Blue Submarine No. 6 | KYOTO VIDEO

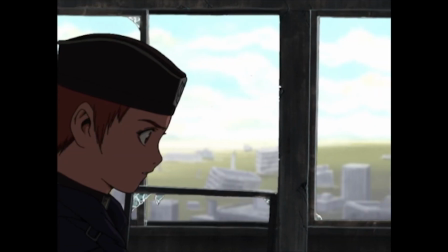6, it showed us that Gonzo devoted itself into making their first step in the anime world by embracing the digital tools of the trade,
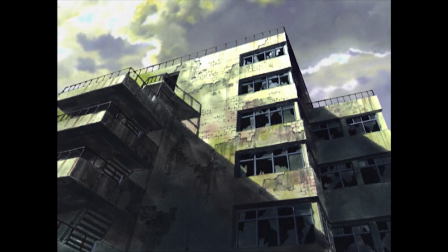the first step towards the future. So, how does that first step towards the future look 20 years later?
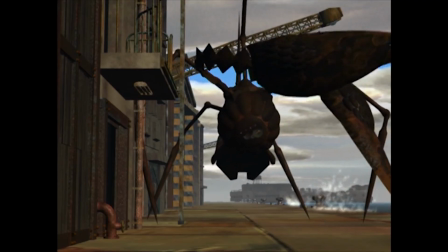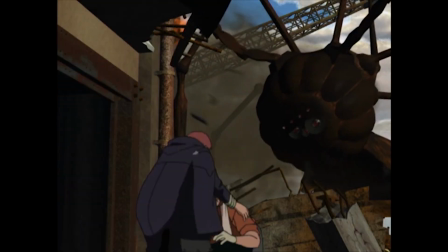Wait. I need to put a more appropriate soundtrack to this.
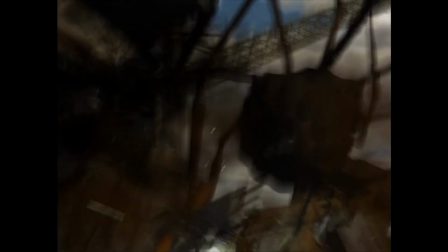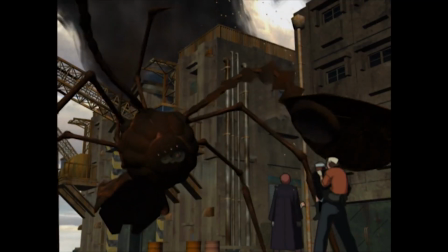Time is not always innovation's friend. The reason why so many people have such a resistance to CGI even today is because it ages quicker than hand-drawn animation,
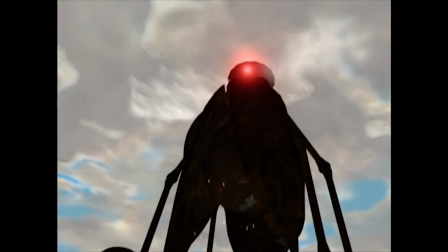and this is a prime example. I mean, I can see why this was considered revolutionary for the time,
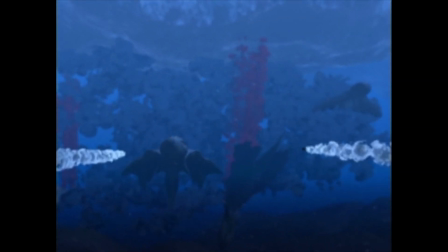but it doesn't change the fact that the majority of CGI on display can range from
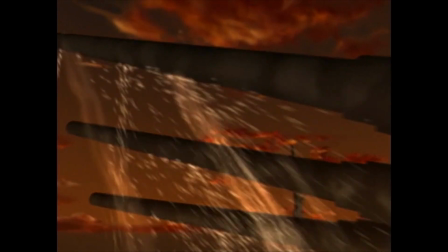pretty good for a PS1 FMV cutscene to sophomore's midterm project done in Blender.
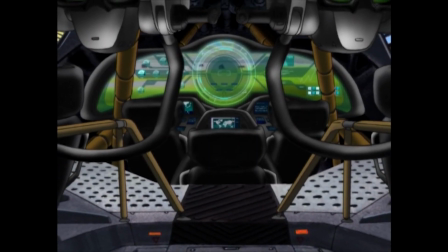The CGI of this anime looks best when you barely notice it,
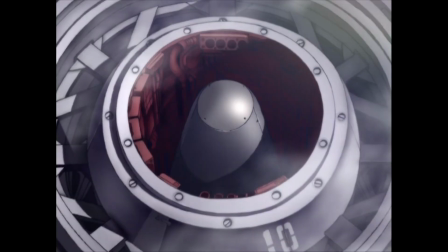best utilized as a tool to touch up or improve scenes rather than having it be the focal point.
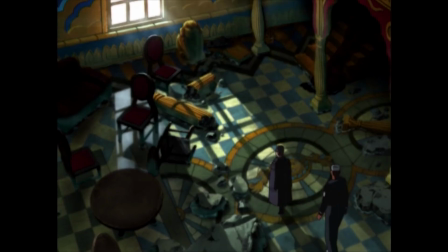Like this shot where you can see the caustics of the water's surface reflecting off the wall.
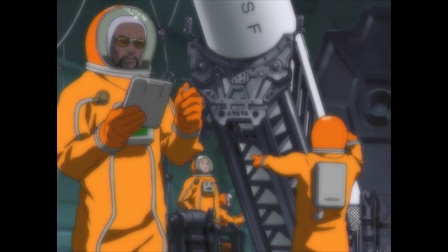But as ravaged by the sands of time as the CGI is, the actual 2D hand-drawn animation hasn't aged a day.
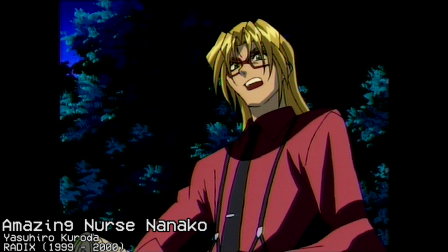I said my piece before about how the transition between traditional cell animation to digital animation was not a clean one,
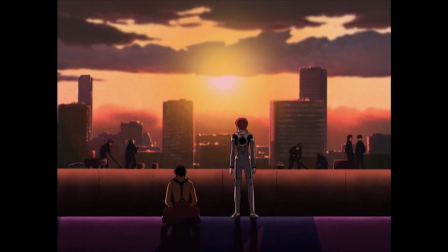but since Gonzo was founded on the principle of embracing innovation, it appears that they were the first studio to really understand the intricacies of digital coloring.
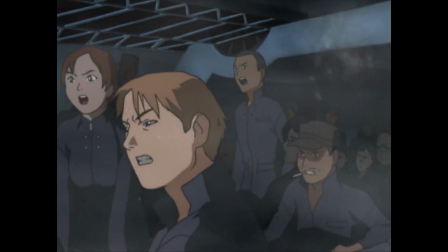Most of the color palette is very subdued, which best reflects the serious downbeat atmosphere of the whole anime,
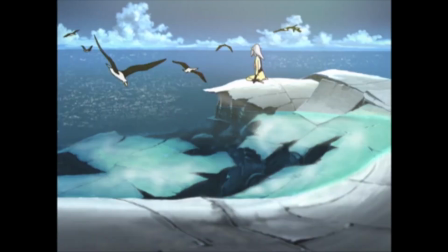but check out the lighting of certain scenes. They really add an element of realism from the bright ocean surface to the dark abyssal depths,
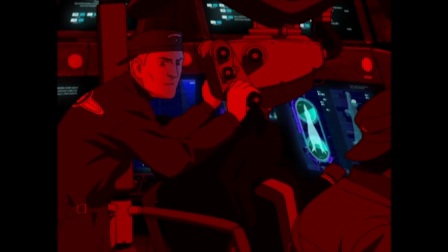to the gloomy overcast flooded cities, to the submarine's interior where everyone is bathed in intense reds and blues.
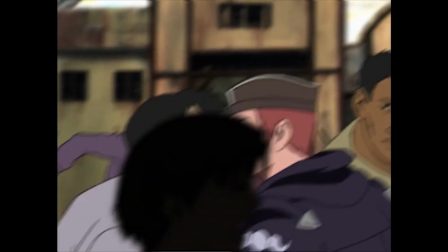But the best animation in this anime is all in the character animation.
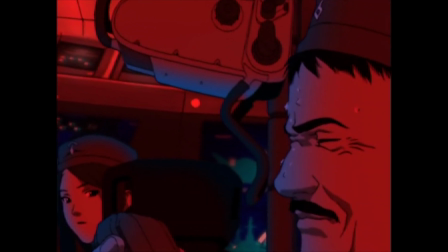The 2D drawings are already chock full of detail in the machinery, but the character animation is where you get to see all that detail in motion.
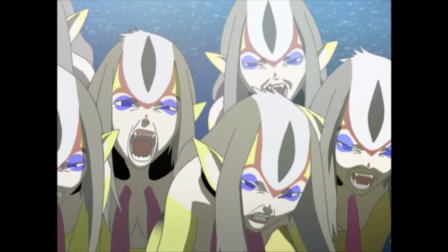Blue Submarine No. 6 has a lot of Sakuga masters on board like Mitsuo Iso, Toshiyuki Inoue,
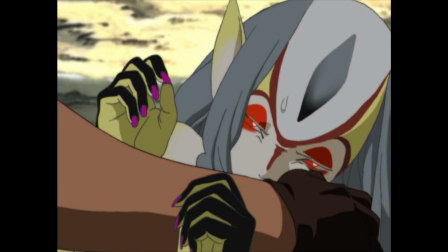Hideki Hamasu, and Takeshi Honda on board, and their talents are not wasted in any shape or form.
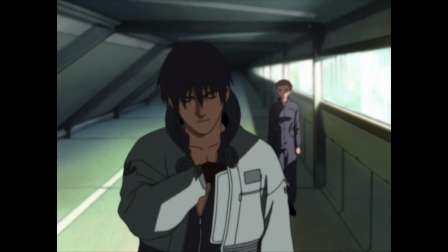Nothing about the way the characters move feels telegraphed, if that makes sense.
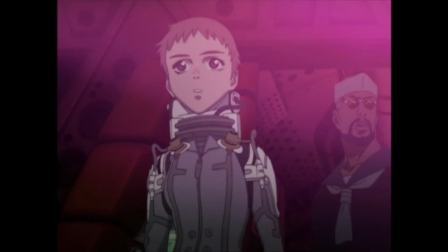There's this feeling of naturalism in the animation, like a character bumping into another character when they are running off in another direction,
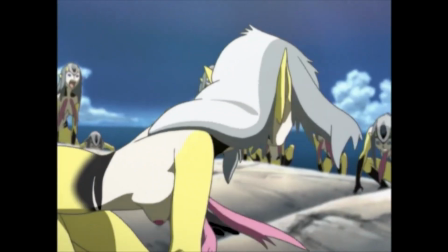or the subtle differences between the individuals in a crowd fleeing a scene. It's the little touches that gives this anime a very human touch.
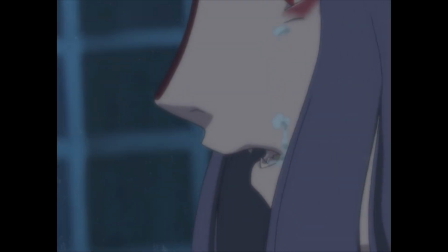Where the animation is really the best, however, is in the sheer raw emotion it can wring out of its characters.
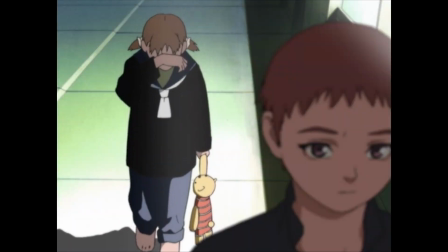Going back to that human touch again,
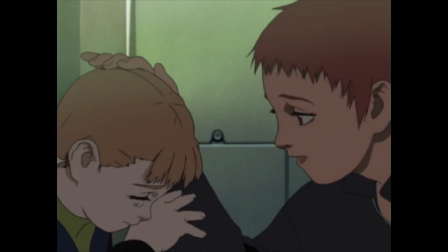the animators really understood how to convey a lot of emotion through a character in a way that feels realistic yet moving.
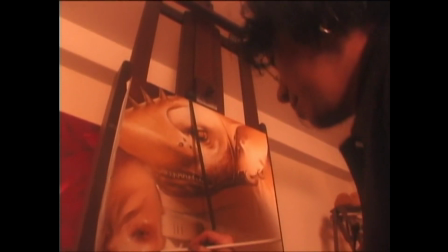This goes double for the hybrid characters. Character designer Takuchi Kusanagi talked about how when creating characters like Mudio and Velg,
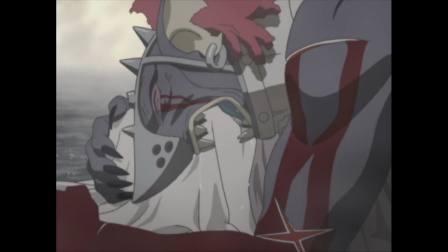he wanted to create characters that were monstrous yet still human enough to empathize with.
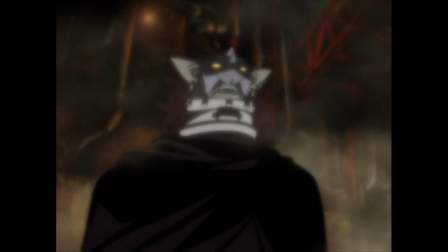That's why scenes featuring the two of them are some of the best examples of the merging between good animation and good drama in anime.
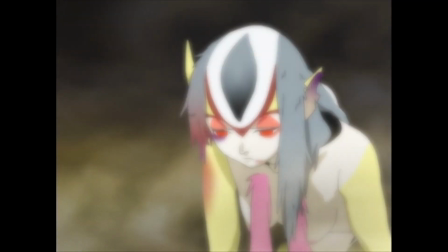Perhaps you have forgotten about Red Spot? About what those monsters did to him?
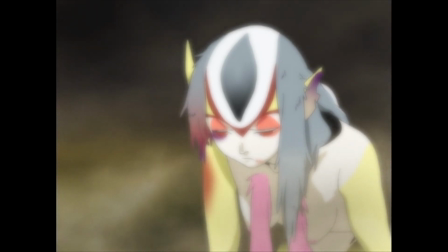Swear that you will avenge his memory! Swear it!
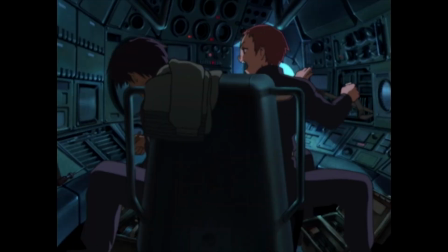However, characters can't just be well animated to get you invested in them. They also have to be well written.
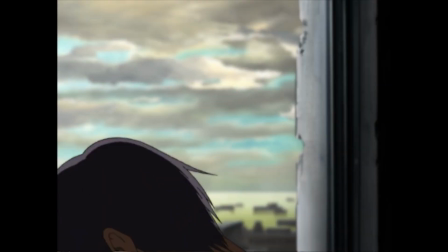I mean, obviously. The main cast is certainly compelling. The protagonist Hayami is an interesting take on the Han Solo archetype.
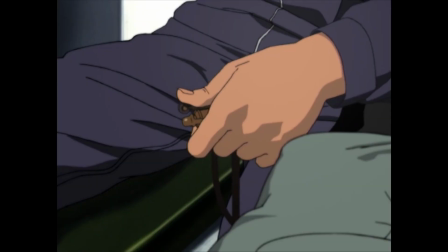He's this disparaging slacker who's obviously suffering through some intense survivor's guilt,
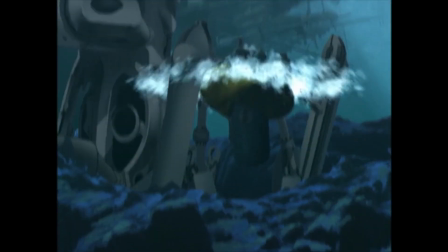thanks to his partner Nonaka sacrificing himself in order to save his life years ago during a mission where they disobeyed orders to confront Zorndike themselves.
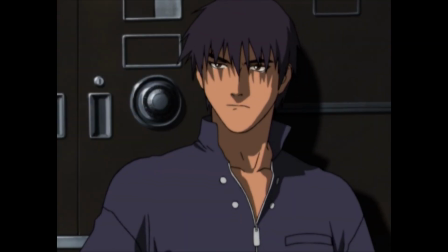His cynicism towards Blue Fleet's mission isn't treated as something roguishly charming, but called out as rightfully selfish.
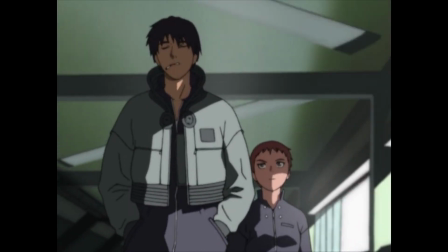So that's the plan? Nuke the Psycho? No, that's original. Hayami is the only option we have left now.